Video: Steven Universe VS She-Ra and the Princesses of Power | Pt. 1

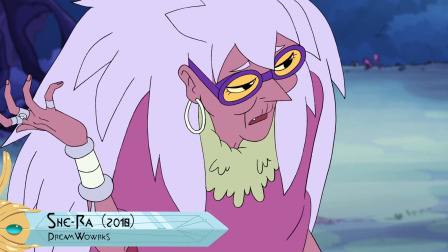In an episode, through this narrative device,
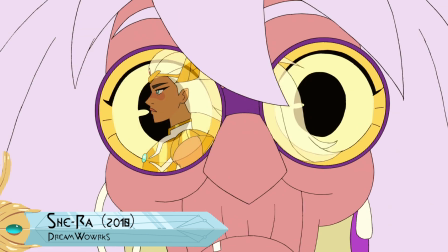the viewer and Adora are left with the full truth about Mara and her final mission, which gives Adora the full scope of what it means to be Shira.
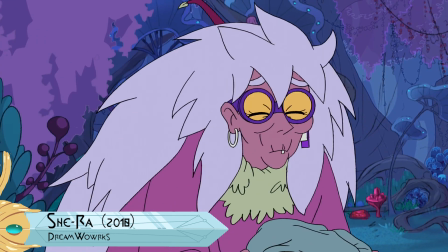The episode doesn't feel like an exposition bomb because of a well-written gimmick that frames the past as a story in the present.
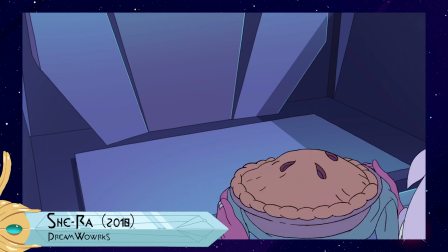She was brave, my Mara. For you, Mara dearie.
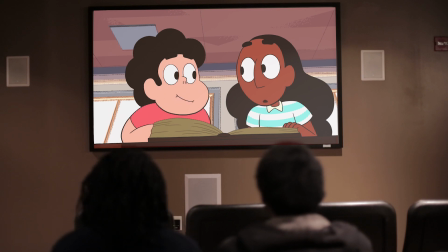In Steven Universe, Steven and Connie sit down at a library and take out a history book to get some math.
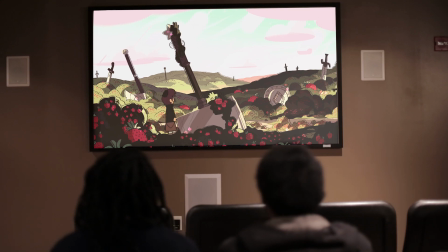No, it's for history.
The problem is that they don't even get a human's first-hand account of the gem war.
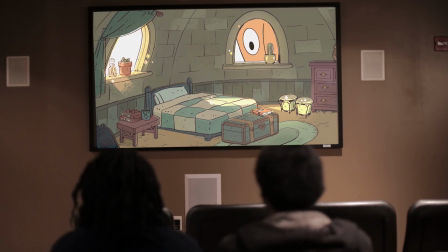They just got some guy discovering the historical land site Steven and the audience have already seen.
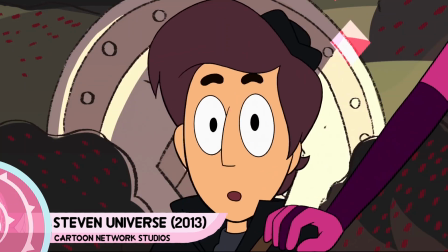We don't need this guy's perspective. And it's just too bad that there isn't anyone Steven could have asked about these events.
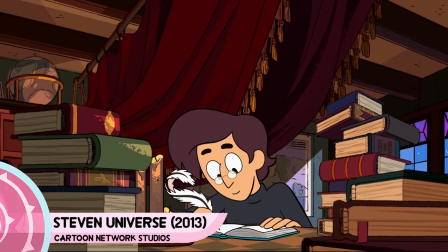By the end of the episode, we didn't learn anything new about Steven's world. It was an exposition bomb for exposition we already knew. which kind of makes the whole ordeal waste.
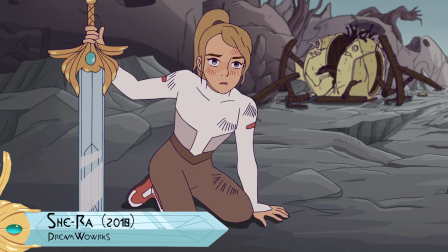In the first episodes of each series, Adora goes through an existential crisis about her identity as a Horde member, and Steven eats ice cream and yeets a fridge. It's as if Steven Universe was given more episodes than it needed in a season. A lot of the important things that happen in these episodes are towards the back half of them, leaving them feeling more full than they actually are, because that's the last thing we see. Yeah, and when it comes to Steven Universe's episodes, a concerning amount of them are and uh excuse my scientific vernacular they're filler
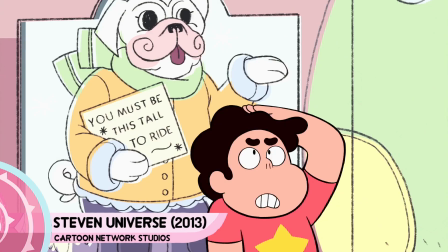a lot of the quote-unquote important episodes like too short to ride crack the whip and hit the diamond are filled with characters messing around until the plot bursts onto the
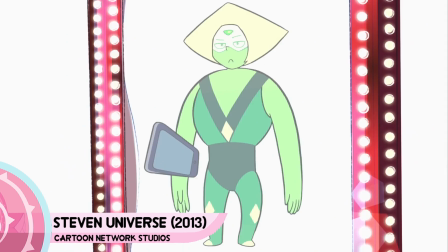scene too short to ride spends 10 minutes mucking about the theme park which all leads to amethyst saying that peridot shouldn't care that she has
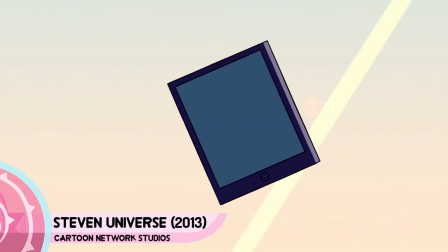no powers because she's liked for who she is then at the end she gets powers anyway which undercuts the message honestly if somebody were to look at the minute a minute of each episode of Steven Universe, they'd be likely to find that a lot of it is inconsequential. She-Ra gets to the point. Sure, it will dilly-dally in its dialogue and add some humor to a scene or character interaction, but there's never a point in She-Ra where the character's actions will diverge from the main plot. Steven Universe has had great moments of writing, but She-Ra's has always been consistent. Alright, it's three to two. Steven Universe keeps a small lead but it ultimately comes down to the most important part of a story and that's its characters yeah but we'll look at that in part two and i promise there will be a part two i have a tendency to post part ones and really really wait on those part twos but this one will be coming out in december but before i sign off here i go plug it again that nigga actually left i
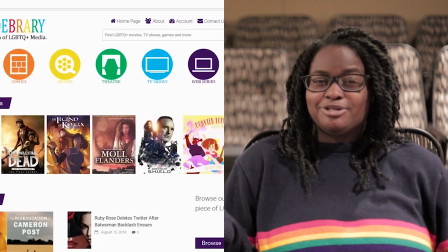just wanted to say a big thank you to everyone who's participated in prideberry.com there is a lot
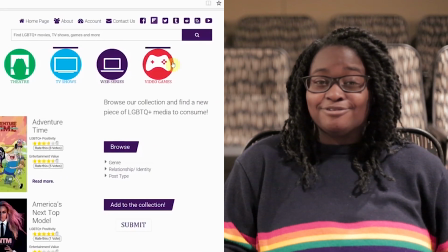of new content on there that i'm so excited to check out and if you're looking for new content to check out
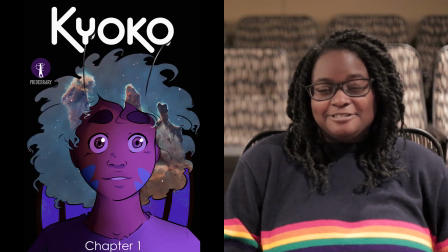i have created a webcomic called kyoko i am really excited to you know share it with you guys please follow us on instagram
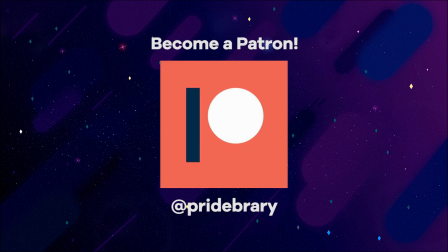and webtoons you can find links in the description below and if you're even more inclined to support prideberry you can support us on patreon we We only have one tier, it's $1 because I am not trying to rob people, and it covers all of Prideberry, our site, our YouTube channel, and our comics.
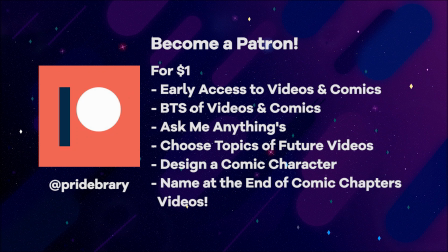You will get early access to videos and comics. For YouTube, you'll get behind the scenes of all our video creations. If you want to ask me about video or editing tricks, I'll hold forums for that, and you can help choose topics about future videos. As for our comic, there's lots of behind the scenes on that as well.